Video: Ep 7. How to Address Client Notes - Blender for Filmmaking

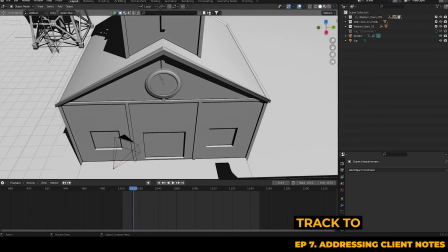736s
The track 2 constraint means that the camera's central point will always be tracking or focusing on whatever the selected target is,
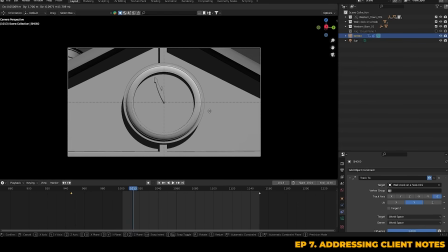743s
and this way when we move the camera, it always tracks the center point on the clock. Now, the note has asked for a more central angle and not that 3/4 shot, and they want it from a slightly lower perspective.
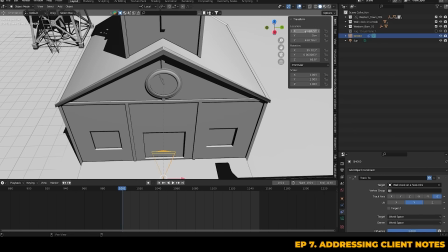754s
So we can just go ahead and adjust the angle of the camera, and we can make sure that it's perfectly straight and aligned by just zeroing out those translations.
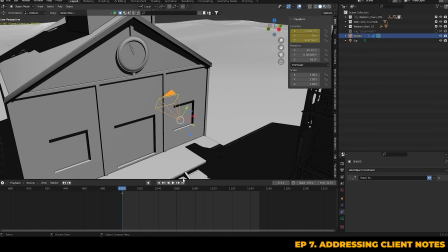764s
Now we can just key the location at the start, push in, and key it again at the end. Then we can set it to linear interpolation for continuous and direct motion throughout the entire shot.
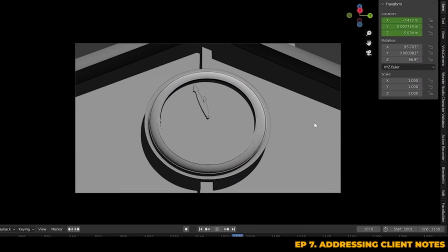775s
And there you can see that we've created a more dramatic and lower angle, but with the same camera push.
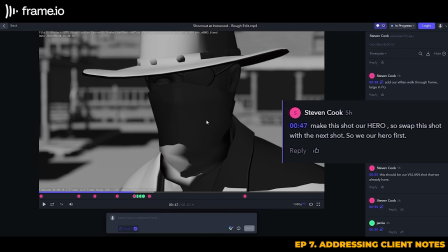782s
Next up, again, now that our villain and hero have swapped sides, we need to go back and adjust the shot of our villain's close-up reveal to help with continuity.
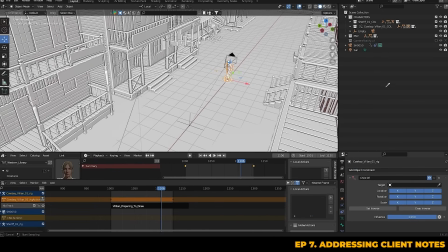791s
Just like we did in the shot with our hero, we're going to pair the camera to an empty plane axis that we can use as a character's control to flip them 180.
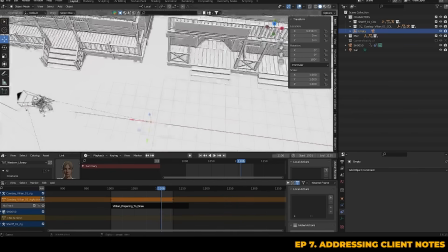802s
And now when we go to the camera, the church is behind the villain, exactly as intended.
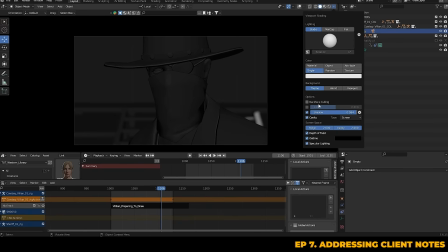807s
Let's finally turn shadows back on and adjust the lighting for continuity in the viewport shader.
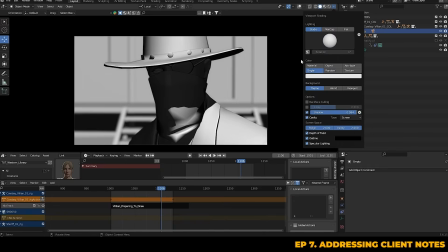813s
So the light source again is coming from the top and at a slight angle, so we need to keep that consistent with the other shots, but of course we're lighting per shot to make it more visually pleasing.
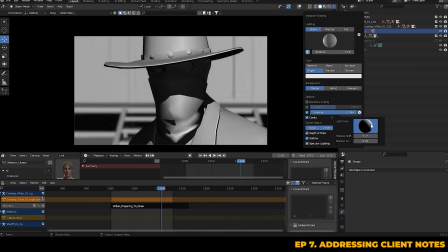824s
We can also go ahead and rotate the viewport HDRI just to get a bit more indirect bounce on the villain's face so that it's not so dark.
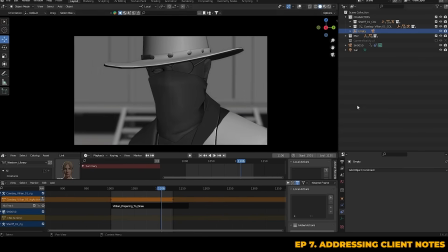832s
Reducing the shadow intensity here helps to get a bit more visibility on the character's face, which is important. This now looks a lot better. We've got more visually pleasing lighting which illuminates our subject well, whilst maintaining the continuity of the light established in previous shots.
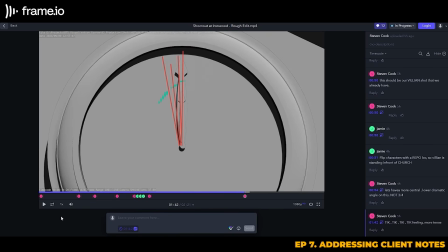848s
Now we can move on to the final shot change. The director's note is for the clock striking 12. As you can see, originally it was a smooth sweep of the clock hand,
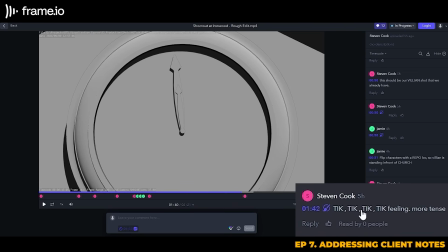859s
but we sort of want to create a ticking effect, building that tension and drama as if it's the heartbeat of the scene.
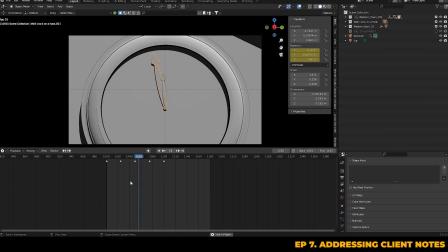865s
So let's work on that now. So we've already set up the camera move, and we can now focus on getting that ticking animation. To achieve that, we can use constant interpolation, giving us that ticking effect. I'll keyframe the hand's position at regular intervals. Let's do this every second, and we'll use 25 frames for each tick.
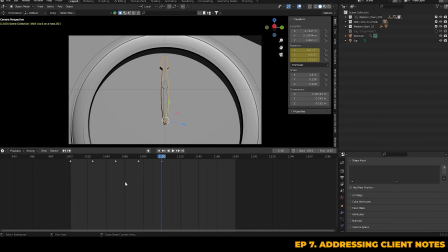884s
Once we've keyed out those positions, we can switch the interpolation to constant, and just like that, we've got a ticking clock hand instead of a sweeping one. It's a quick way to create that heartbeat tension in the scene. We can now go ahead and get these rendered and saved, and we're all set. So in this next section, we're going to walk through a common scenario where a client would request a particular adjustment to a shot because they plan to replicate it in a real life set.
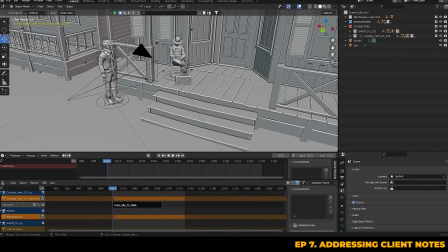910s
So for the case of this shot, the client will be using the technical information that we can gather from this scene,
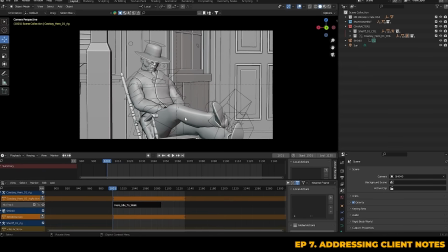917s
such as camera distance and speed measurements, as well as height and movement in relation to the actor and the environment models that we have made based on measurements that they've sent us. This is because we need to guide the client in replicating this shot in real life on set.
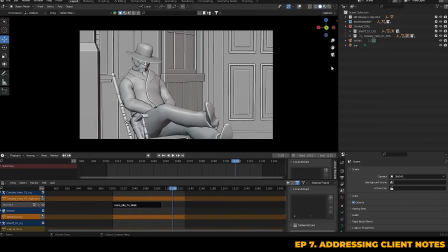935s
And this process is typically called technical visualization, or TechViz.
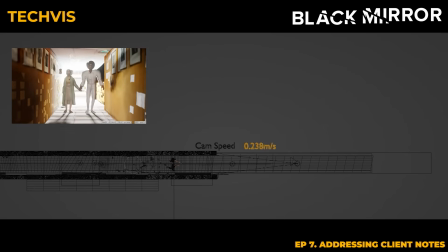940s
Whilst we won't be covering this in depth in this series,
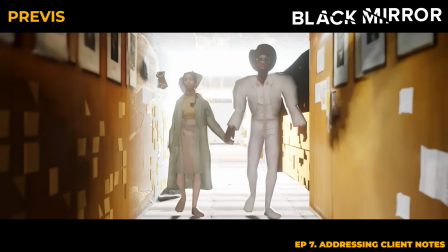944s
it's typically used to inform the crew and director about how to capture the creative vision of a scene in real life, which is outlined during the previz process.
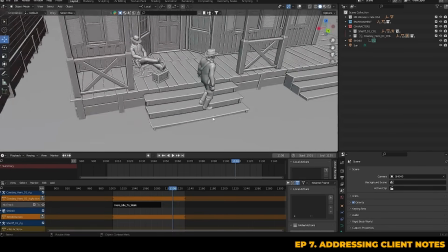953s
TechViz is based on virtual assets and captured footage to validate camera placement, lens choices and camera moves,
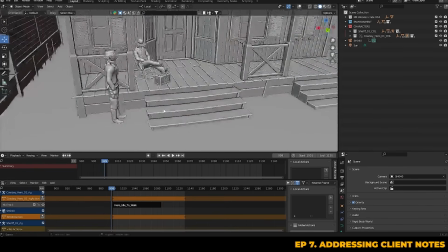961s
so it's vitally important that the camera's position and movement, as well as the characters in relation to the environment,
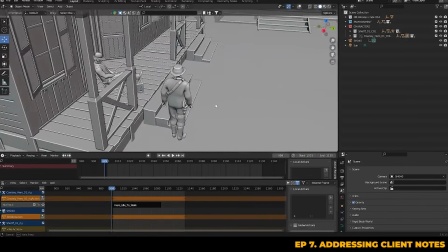968s
is physically possible to replicate.
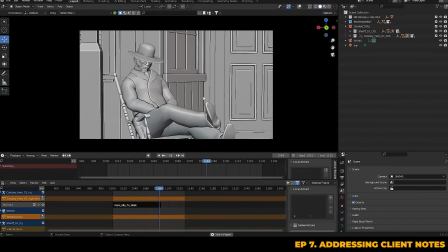970s
In this example, the character looks fine from the camera's view, but as soon as you step out into a perspective view,
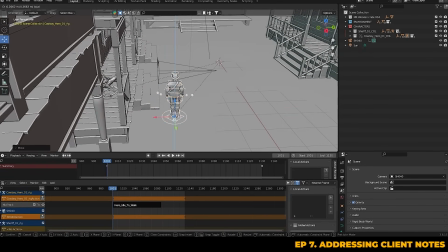977s
you'll notice that he's floating off the ground, which is obviously not something that can be replicated in real life.